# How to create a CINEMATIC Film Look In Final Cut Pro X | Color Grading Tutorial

When I adjust the exposure, I start with the shadows control by dragging it down until the lowest point reaches zero. As you can see, the black areas have been darkened. Next, I will adjust the highlights and drag it upwards until the highest points reach 100.
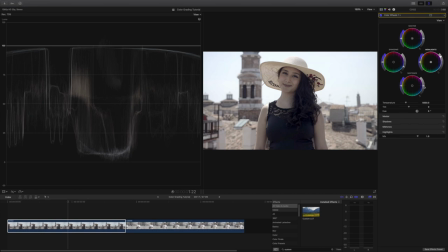[4:27]
Going over to our mid-tones, these should be between 60 and 70. So here I will drag it down until I'm satisfied, giving it contrast and making it pop more. Now we have adjusted our exposure and contrast. Now we are going to color balance, also known as white balance, our footage to neutralize any color casts. Now here is a big tip.
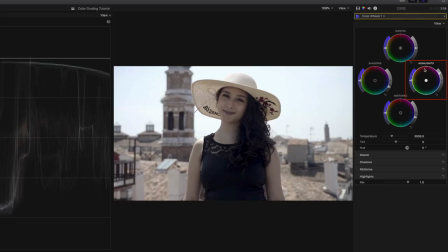[4:51]
Most of the color issue can be corrected by just using the highlight control and or by adjusting the tint control. I know that when I film with my Sony a7 III that the clip generally has a greenish tint to it.
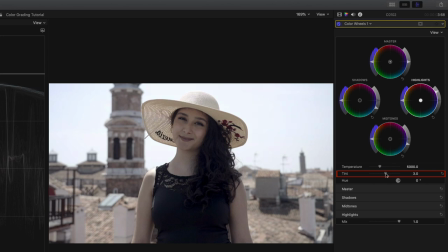[5:06]
So I adjust it by dragging the tint control away from green, reducing it. So now the clip looks overall balanced. Now, if you are lazy or struggling with color balancing,
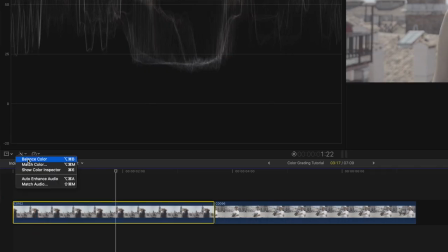[5:18]
you can always use the automatic color balancing tool that is provided in Final Cut Pro X. That does a pretty good job.
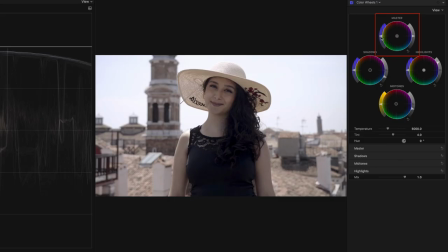[5:26]
Now for the next step, I will add saturation to give it more color and make the clip look richer. Another tool I like to use is the vectorscope. The distance from the center tells you how saturated the colors are. This will show me if my colors are correctly saturated and make my subject appear healthier.
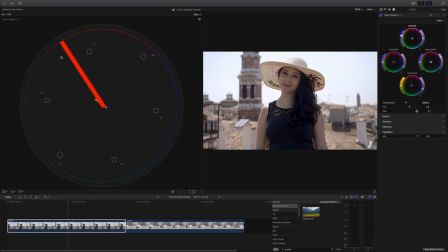[5:48]
A very useful feature is this line here which represents our skin tones. Skin colors should point in the direction of the skin tone line. If you have done your color balancing right, the skin tones should match up with the line.
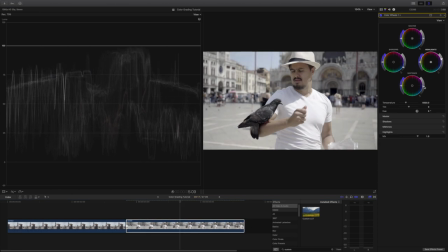[6:03]
Now that I base corrected the clip, I will do the same process for the other clips, adjusting each individually again. You don't want to add the same base correction to the other clips because not every clip is exposed to the same.
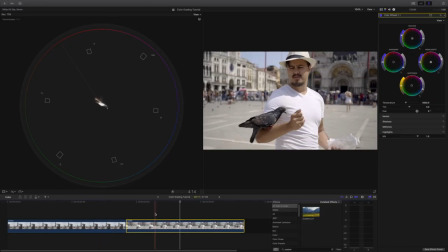[6:18]
Now I will move on to matching each shot. I will first pick a hero shot that all clips are to be matched. And then I look which clip has a mismatch issue. In this case, I will pick my girlfriend as the hero shot. So now that we matched all the clips, we can go to the next step by adding a look to it. That is my favorite part of this section. Now, even though the footage looks fine and you could upload it that way, fine is not enough for me. I want to take it further by giving it a cinematic look.
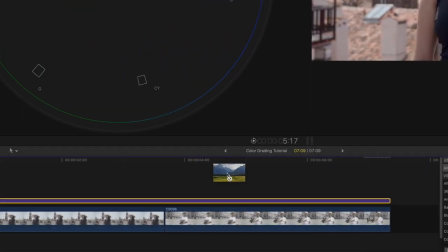[6:52]
So we are going to add a custom LUT to the adjustment layer and add an orange and teal look to all of the clips.
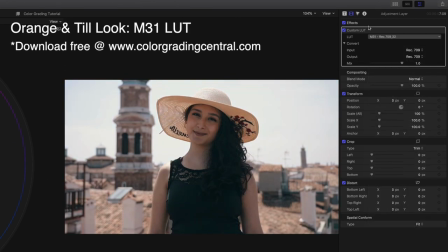[7:01]
Now you want to make sure you adjust the intensity of the applied LUT. You don't want to make it look oversaturated. LUTs are not filters like Instagram. If you don't want to use a LUT, you can also create an orange teal look by adding a new color wheel to the adjustment layer,
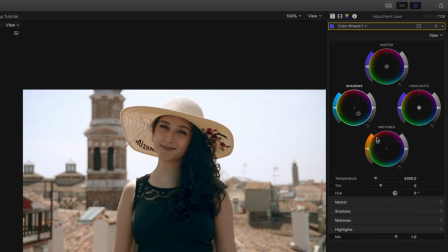[7:20]
pushing the shadows into the blues and mid-tones into the oranges. Again, you want to adjust the intensity by dragging back the mix tool and there you have it. All right, so I really hope you find this tutorial helpful. If you have any further questions, please let me know in the comment section below. If you haven't subscribed yet to my channel, please do so because I would greatly appreciate that. Before I end this video, keep in mind that it takes practice. In time, you will soon realize that color correcting and color grading can be really fun. Once again, thank you for watching and see you the next time.